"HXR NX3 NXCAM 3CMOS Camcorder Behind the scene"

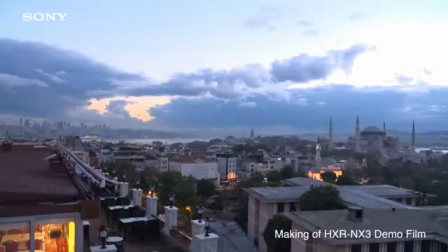6s
Hi, I'm Dan Lenny. Welcome to Istanbul in Turkey, where we're filming the demo reel for this new camcorder here for Sony.
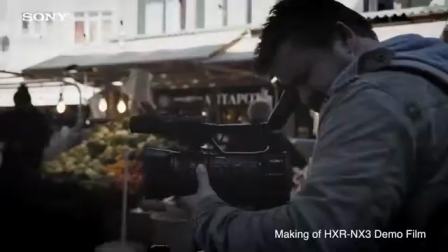14s
Now what I'm going to do over the next couple of days is take you on the shoot with me, and along the way give you some tips and tricks to help you improve your shooting. Now the best place to start any demo reel, in fact any piece of film, can be a sunrise.
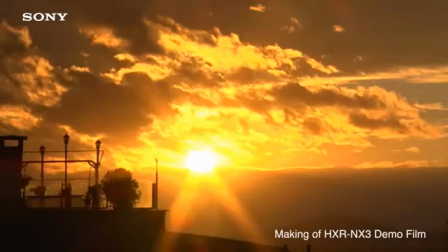27s
Now you don't always get the sun going straight up into the sky with that classic look, but don't be disheartened, because actually what you can get, even with a morning like this where there doesn't appear to be a fantastic sunrise,
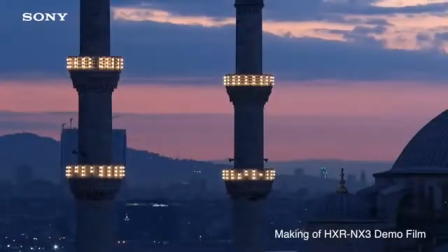38s
using the 20x zoom lens on this camera, you can zoom right into details in the back of shots and get some really nice golden skies.
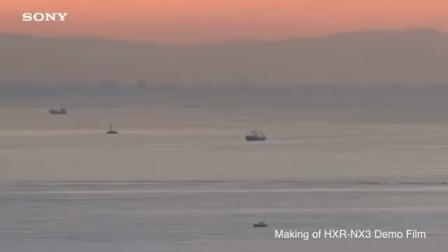47s
And another little tip, if you're finding you're struggling with light early in the morning, try setting your shutter speed to 25 frames.
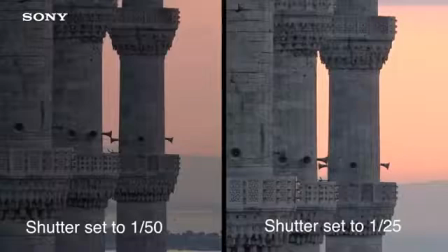54s
And that way, as long as there's nothing moving in the frame, you get an extra stop of exposure. So shooting B-roll is something you're going to be doing a lot of when you're out filming. And if you want to just take it up a level from using a tripod, having a slider can be a great addition to your shoot. And what I'm able to do is then add some movement into some of the generic shots that we'll take on location.
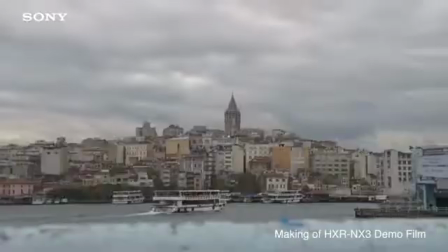82s
And it's very important when you're looking to create movement in a frame, if it's a slide like this, that you put some sort of foreground detail into the shot. And it can be as simple as just using a railing here.
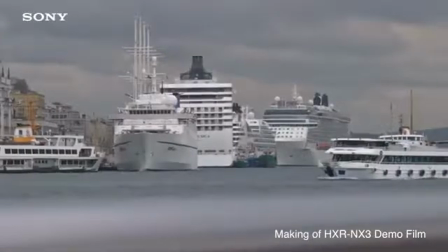93s
So you get a camera at a certain point, and as there's foreground activity in the cruise ships, I can just push the slider along,
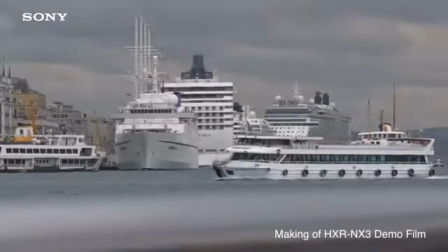102s
and you suddenly get a much more interesting frame.
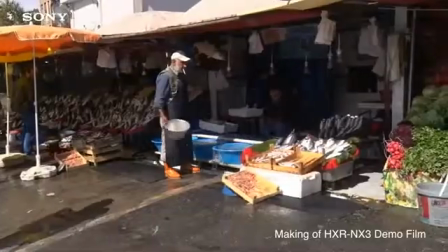Markets are a great place to get interesting B-roll.
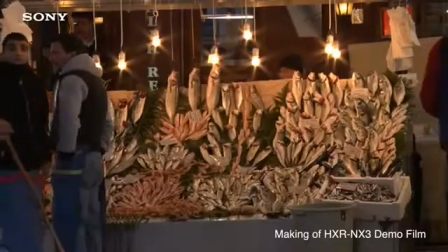117s
But the danger is when you come to a place like this, there's so much to see and do that you can become overwhelmed by everything there is.
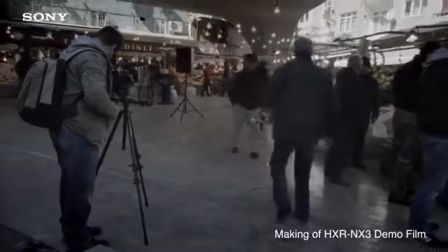125s
So in this situation, what you want to do is build up a bit of a rapport with a market trader.
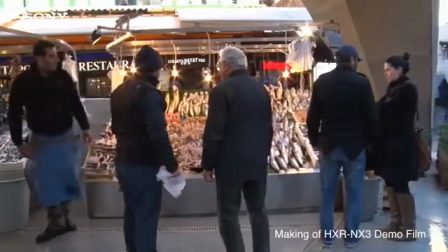131s
So you start further back and start shooting some, generic wide shots. And then if you kind of get a good positive response, you can move a bit closer in.
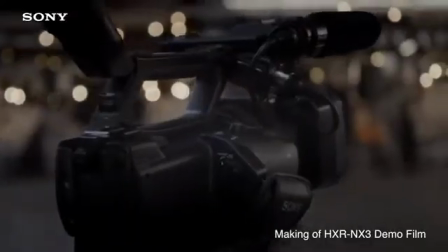142s
And again, this setup of a small camera with zoom built in, you don't have to change lenses.
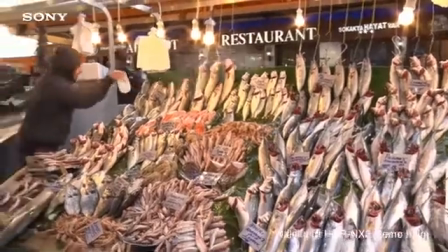147s
You can easily go from wide shot to tight shot. And as you get the kind of acceptance of the stall owner, you can get in closer and closer and closer. A question that I often get asked is, what's the best time of day to film, Den? And of course, the best time of the day to film is not always in the middle of the day,
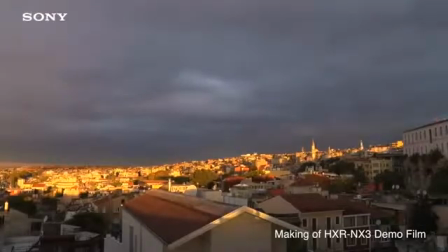170s
but it's at the beginning of the day or towards the end of the day. The sun is low in the sky,
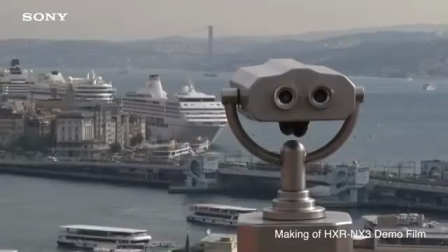175s
and particularly when looking for a vantage point to get a nice landscape shot, because finding a high vantage point can be very, very beneficial.
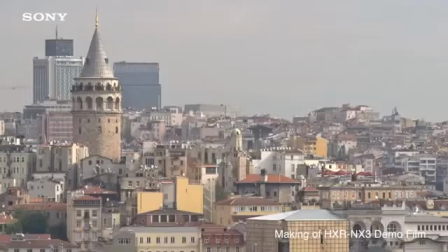183s
The reason you want to be shooting your big establishing shots this time of day when the sun is low in the sky is that
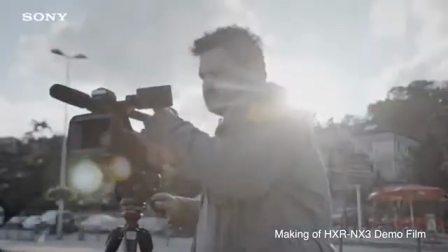189s
contrast and light and shadow is what gives your image depth.
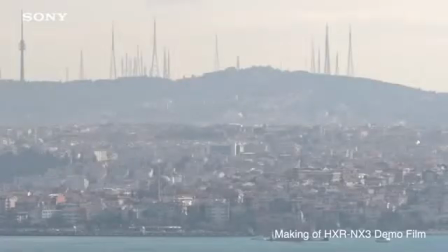193s
And so in the middle of the day when the sun is high in the sky, there's no shadows, and so everything can look a bit flat and washed out.
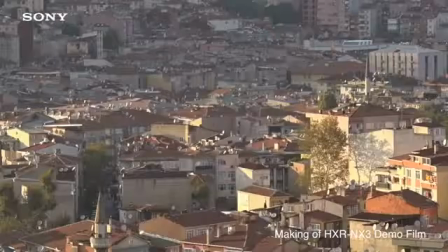201s
Whereas this time of day, when the sun gets low, the contrast really adds to the picture.
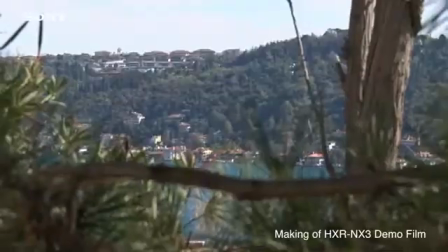So we couldn't make a film in Istanbul without going on the Bosphorus.
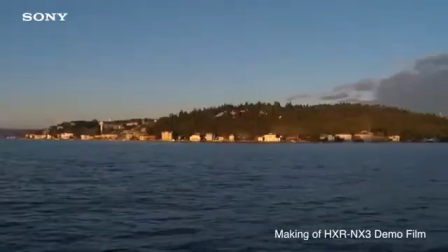214s
To give the film some dynamism, we want to be on the water looking back at land, as well as being on land looking at water. So a couple of tips for shooting on the water: not a place for a tripod. Using the active steady shot function, make sure your camera's set to that.
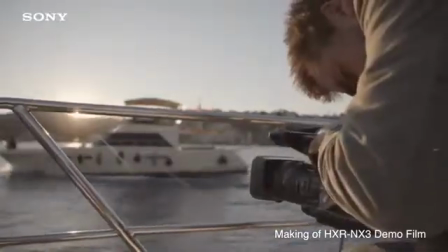230s
Use the eyepiece to brace against your face, get a good solid, handle on the camera, and brace yourself well on the boat. So the big challenge when you're shooting boat to boat is communicating with the two boats to make sure that you get the boat in the position you want. And what we've just done, we've just literally finished with the last patch of sun.